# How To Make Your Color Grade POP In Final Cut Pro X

What's going on, guys, and welcome to 3 Point Thursday, a place where I give you guys 3 tips on anything film related. Today's episode is all about how to make your color grade pop, how to make it stand out. We've all seen those professional color grades where the subject really pops from that background. Today, I'm going to show you guys how we can achieve this. Step number one is all about color separation, and it can be something as easy as making your background cool and your subject a little bit warmer. Something that simple can really make your subject pop. You can also use colors that work well together. That's why the orange and teal look has been so popular, because you can mix those two colors and your subject,
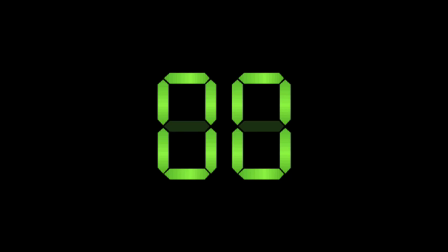44s
if they got that orange skin tone, can really pop from that teal background. So this is the image that we'll be working with today, and it's a HLG image.
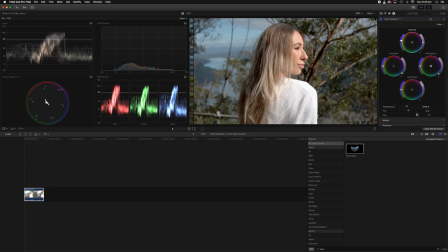53s
I've already color corrected the image. I've adjusted luma, added more saturation back in, and I've got it to a point that I'm fairly happy with. Skin tones are also 100% correct in this image. So what we need to now do is get into our color wheels, which we are going to create a brand new color wheel.
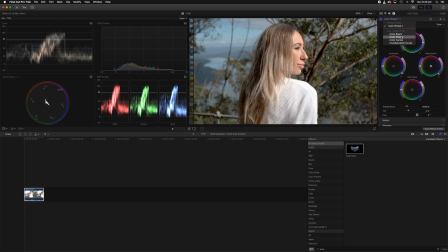70s
Do not use the one that you used to adjust to color correct. Use a brand new color wheel, and what that will do is almost create like a second layer. So by creating a new color wheel, we now get shadows, midtones, and highlights once again.
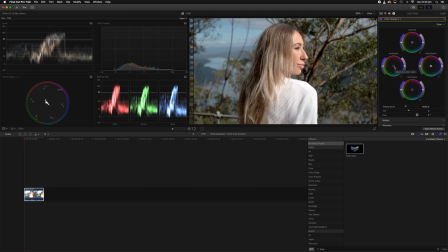82s
So what I want to do here is, so because I know my subject has a lot of sun on their face and their skin tone is obviously like a tanned orange, you want to sort of cool down that background just a little bit, just to make their skin just pop that little bit more.
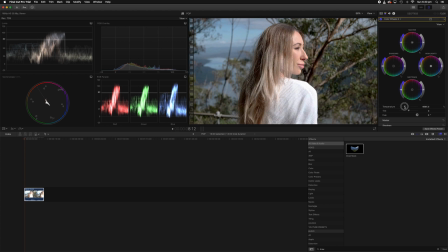98s
So we can do that by just adjusting our temperature slider, and yes, it's going to affect the whole image, but we can correct that later on. So I'll say somewhere there, and then we can take the tint and take that towards the left also, and it'll give us this kind of like a little teal look.
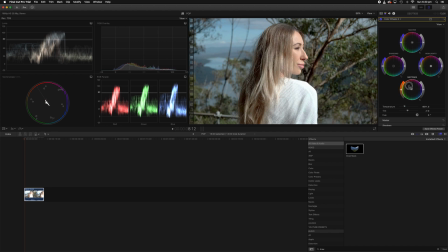112s
So once we've done that, I will probably go towards midtones and just slightly push it towards the orange area, just to start getting a little bit more orange into their skin. And as you guys can see, before and after, it's not that much of a difference, but it's enough to really just get it on the way to popping.
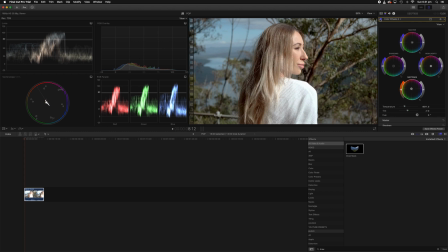130s
And this sort of prepares you for step number two in the process, which will really dial in these colors to really get them moving. Step number two is all about finessing those color changes and really dialing them in to really get accurate, real saturated, nice colors. We do that by using color curves. And I know, don't be worried, color curves are actually really, really easy to use, especially how I'm gonna use them today.
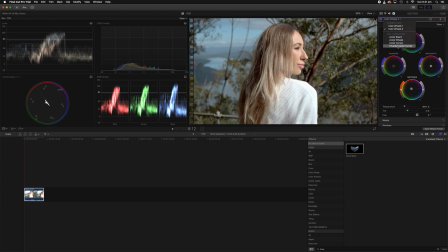157s
So for us to create color curves, we need to go back into our inspector, go down to hue saturation curves, click on that, and you will see all these curves come up. Now we have hue versus hue, hue versus sat, hue versus luma, luma versus sat. The only thing you guys need to worry about at the moment is hue versus sat and hue versus luma.
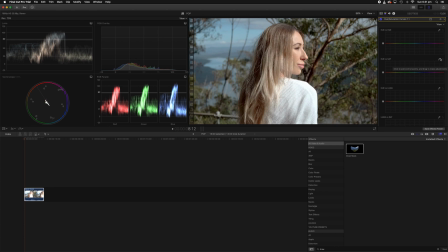174s
So what we're going to do is we're going to take our eyedropper on hue versus sat, and we're going to go select a point on our subject somewhere around there to take a sample. As you guys can see, an orange dot will appear, and we can start raising that slightly, and as you guys will sort of notice, that will adjust the skin tones.
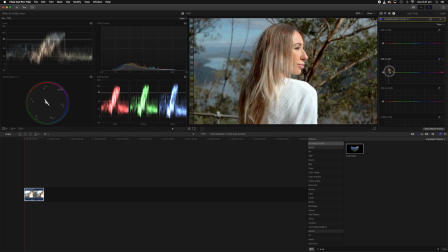193s
So we don't want to go too crazy, we just want to add a little bit more saturation somewhere maybe around there. And yeah, I'm kind of happy with that at the moment, but we can always adjust it later. So the next thing we need to do is take our hue versus luma and do the same thing.
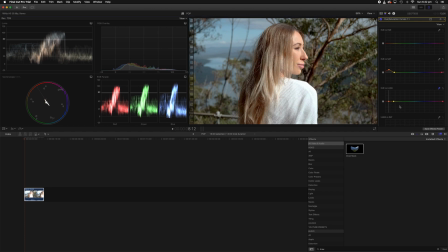207s
Take a sample of their skin again, somewhere around there. We see another orange dot appear, and we can start playing with that again. Now you don't want to go too crazy, because you know then your subject will just look really fake in the image. So you just want enough in there just to start making them pop out of the background.
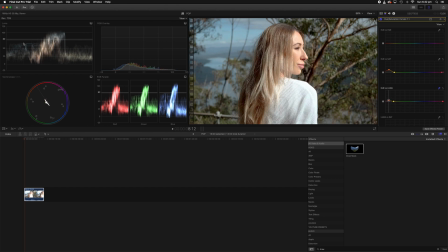225s
I would think somewhere around there. Just keep an eye on your waveforms over here just to make sure that you're not clipping. But we can go for a bit of a high key look, which is usually used in fashion, because it just gets rid of all those imperfections on the skin, and women love it.
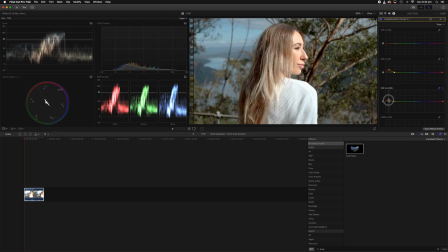242s
So you can go to that point of almost overexposure, but not there yet, you know, just under that clipping point. So I would say somewhere maybe around there will do the trick. As you guys can see, a before and after, straight away our subject is really starting to pop.
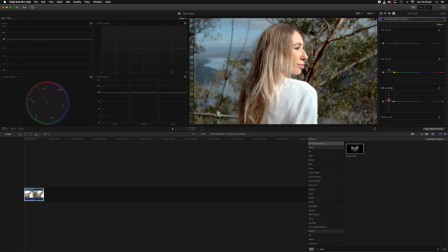258s
Now to really make sure that our skin tones are correct, I would suggest to grab a draw mask tool in your effects presets, drag that onto the clip, go back to the inspector, make sure it's selected,
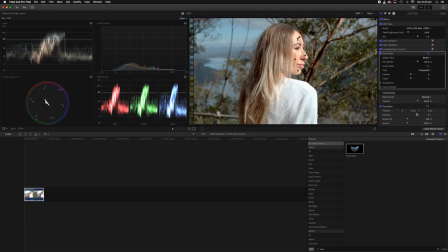271s
and just draw a mask around your subject just to double check that we are, you know, our skin tones are correct.
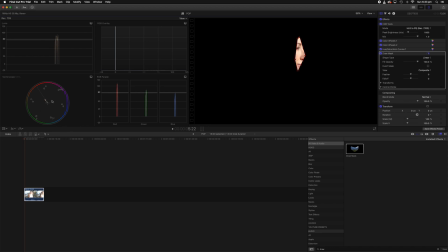279s
We don't want them swaying too much towards magenta or too much towards green. We want it spot on. So as you guys can see over here, we are swaying just a little bit towards the yellow green side. It's not too much, but we can compensate for that. What we need to do is we need to go back into our color wheels, We can go into the second color wheel,
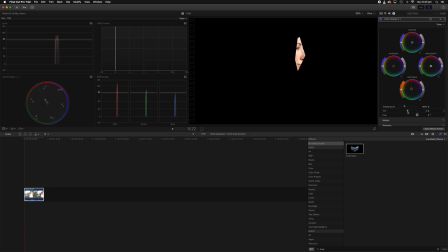298s
the one that we created, and we can take the tint and we can just move that back towards magenta, just slightly, just somewhere around there. And that really should do the trick.
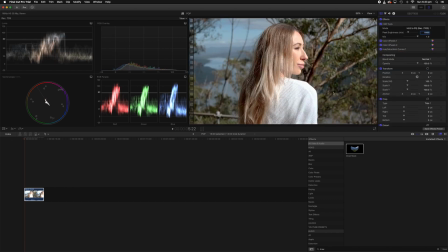309s
So if we go back to our inspector, we can delete the mask, just get rid of it. And straight away, our skin tones are looking 100% correct. Now we can obviously go back into our hue versus saturation curves and just adjust that saturation a little bit if we want.
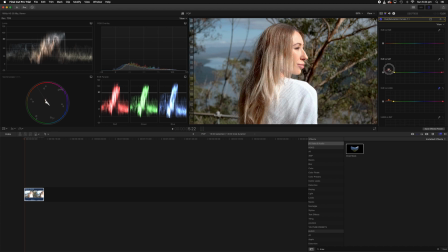325s
You don't want to overdo it. I would think somewhere around there will probably do the trick. Probably around there. Yeah, that should do the trick. Step number three is all about creating a vignette. And a vignette is really powerful because even if you just use a vignette and you miss the other two steps, you will still get that separation from your subject to the background. We use it in a way to darken the rest of our image, and it really draws the viewer's eyes right to where we want them on our subject.
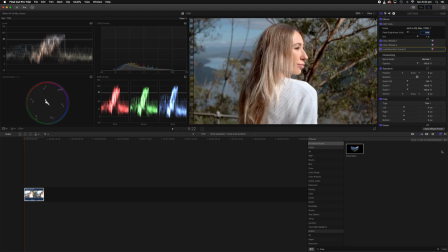354s
So to create a vignette, you don't want to go to your effects and type in vignette down here. It is absolute garbage. Stay away from using that. The easiest way to do it is hit on your color inspector, create a new color wheel, and you'll see this little mask appear up here, and you want to click on that, click add shape mask.
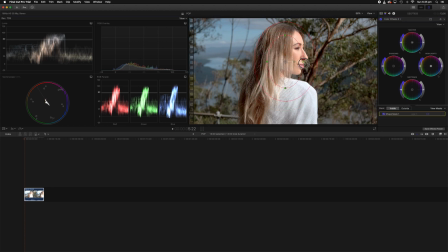374s
Once we have selected the shape mask, we want to just adjust it to a point that we're kind of happy with. I would say somewhere maybe around there. Can take it out a little bit more. And then what you want to do is you want to just grab the outside ring and just really go wild and just take it all the way out of frame.
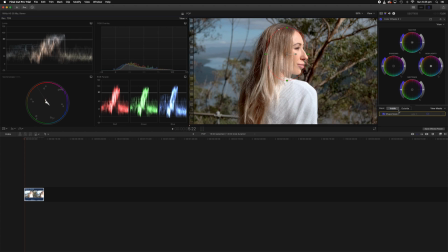392s
What this is going to do is really just start to soften the vignette and not make it too obvious. Here you can see inside and outside. Make sure outside is selected. What outside will do is affect everything outside the mask. Inside, the default setting will just affect everything within the mask.
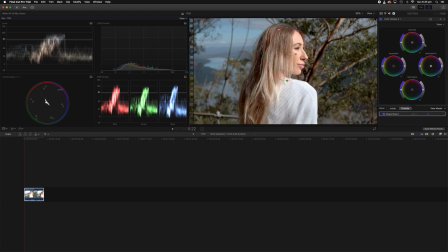411s
So next, after we have selected outside, go to your master luma slider and start just bringing that down slightly. I would say somewhere maybe around there will do the trick. You don't want to go too crazy because once again, it looks fake. You want to just go take it down to a point where you think, yeah, you know what, that looks pretty realistic.
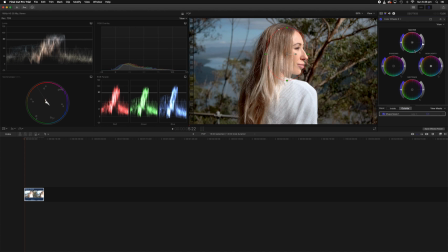431s
So I would say maybe somewhere around there. The other thing you guys can do as a kind of little bonus tip, you can go in and desaturate outside the mask. So if you want to desaturate what's outside the mask, just take your master slider and just take that down also. So you can just go just slightly desaturated look, maybe somewhere around there.
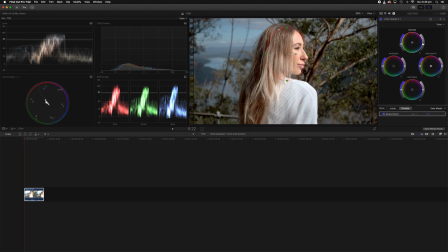450s
I think that does the trick.
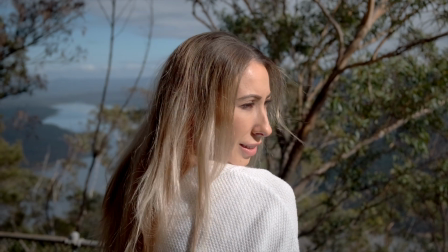So that's it for today, guys. Thank you so much for watching this video. If this really helped you, please think about giving it a thumbs up. Hit that subscribe button, and until next time, I will catch you guys in the next one.